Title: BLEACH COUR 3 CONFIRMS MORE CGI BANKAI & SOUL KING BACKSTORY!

thing as well i think that this is definitely a color palette that works definitely better when marathon in an anime than watching it weekly because every week you're kind of just hoping to get back to that comfortable place but if you was to marathon it it doesn't actually seem that bad and you probably appreciate it more because of your time with that space it's probably better i don't know we'll have to see in due time yeah and
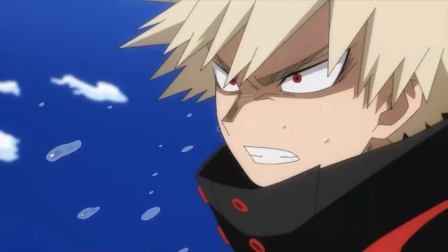10:08 even funnier like in other anime we have uh people complaining about blue sky so i feel like they would have been on a lost point either way you know uh or gray sky you know when it was raining in like uh court one and shit and it was all gray and gloomy yeah boohoo right crimey river like i think it did an amazing job now let's talk about another controversial point and that is cgi now my opinion has drastically changed since reading this interview because i actually understand the mind of what may be cgi and and what may not be and to be honest right i do think things like shinji's bankai
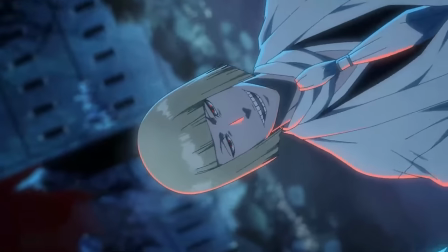10:44 or tengamyoho for kamamura i think you know for the fluidity of
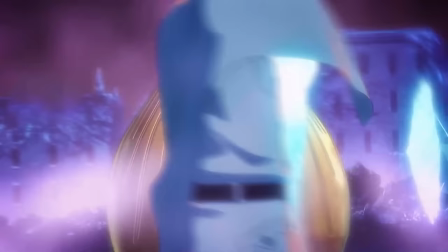10:50 shinji's bankai seeing like this flower petal waviness that then connects into this singular form i think that would be really difficult to achieve in cell or 2d animation right like it's possible of course it's possible but would it be a model would it be in proportion would it look right maybe after a lot of trial and error and a lot of time maybe but i do feel like the cg maybe does have that going for
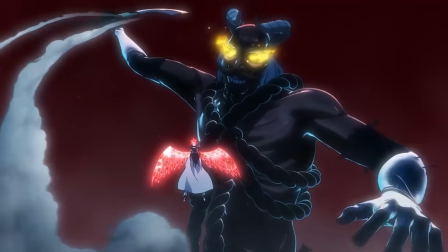11:18 it and then of course with tengen myuho they talk about if it was 2d then it would
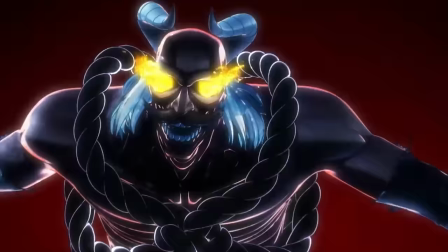11:22 be a little bit more stiff which i think worked in the original anime
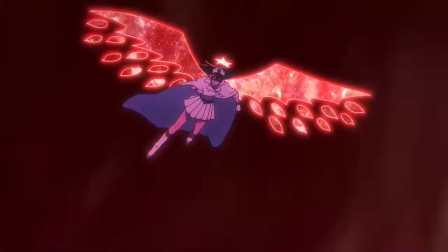11:27 because like komomori's bankai was this very armored blocky
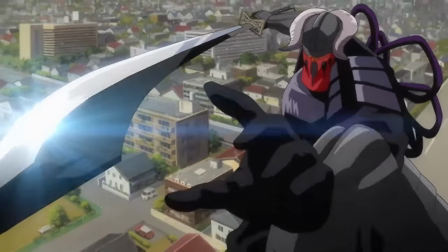11:32 slow but powerful bankai that not nobody really stand it to be honest with you nobody really thought oh yeah this is like a really gas bankai
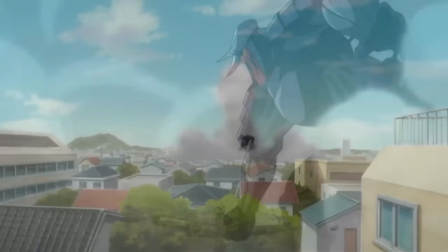11:41 besides like if you get hit by it you kind of fucked but what the anime did it gave this very big giant fluidity in its weird sense
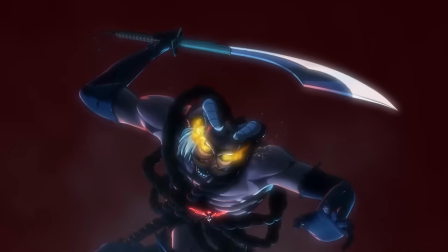11:49 like it was big it was powerful it was jumping in the air and it was fluid for the majority of the part
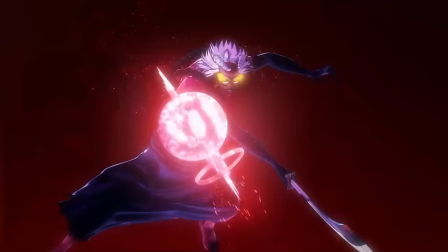11:56 and you know again you can have that with 2d but would it feel as alive and would it feel as outworldly and again that's all down to personal uh perspective so what are your thoughts on the the concept of cgi with core two and what about core three to gucci specifically said he's going to only use cg in things that are outworldly i've probably not the same word but you know something that isn't of this world so to say so what are you what are your thoughts on that and who do you think is probably going to get that treatment first off i wanted to say like
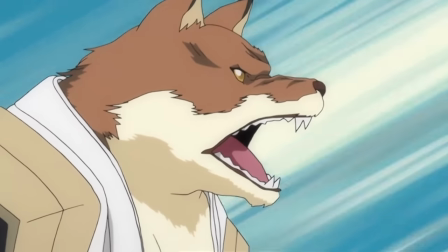12:29 the coolest thing about komabura's bankai in the past was just seeing whenever it got hit like when aizen
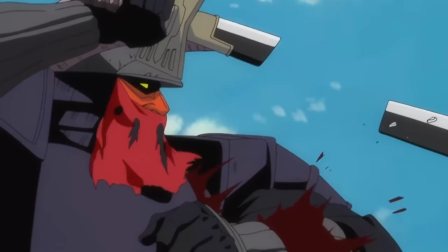12:36 slashed off his arm and he lost his arm so to be like the coolest thing before which is seeing it get damaged honestly and in this case just seeing
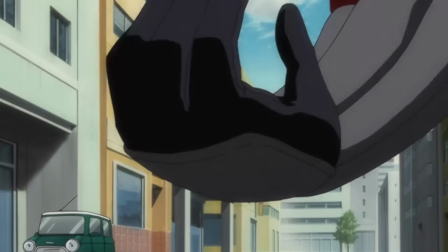12:44 it come to life is uh it felt more like a presence It had more of a screen presence than ever before,
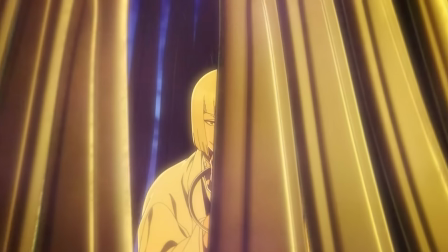12:51 honestly. I wanted to also point to what you mentioned about the Sakashima-Yokushima-Hapofusagari
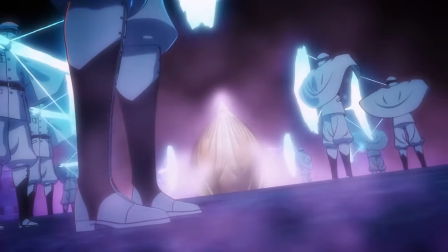12:58 bankai of Shinji's and the way that was displayed.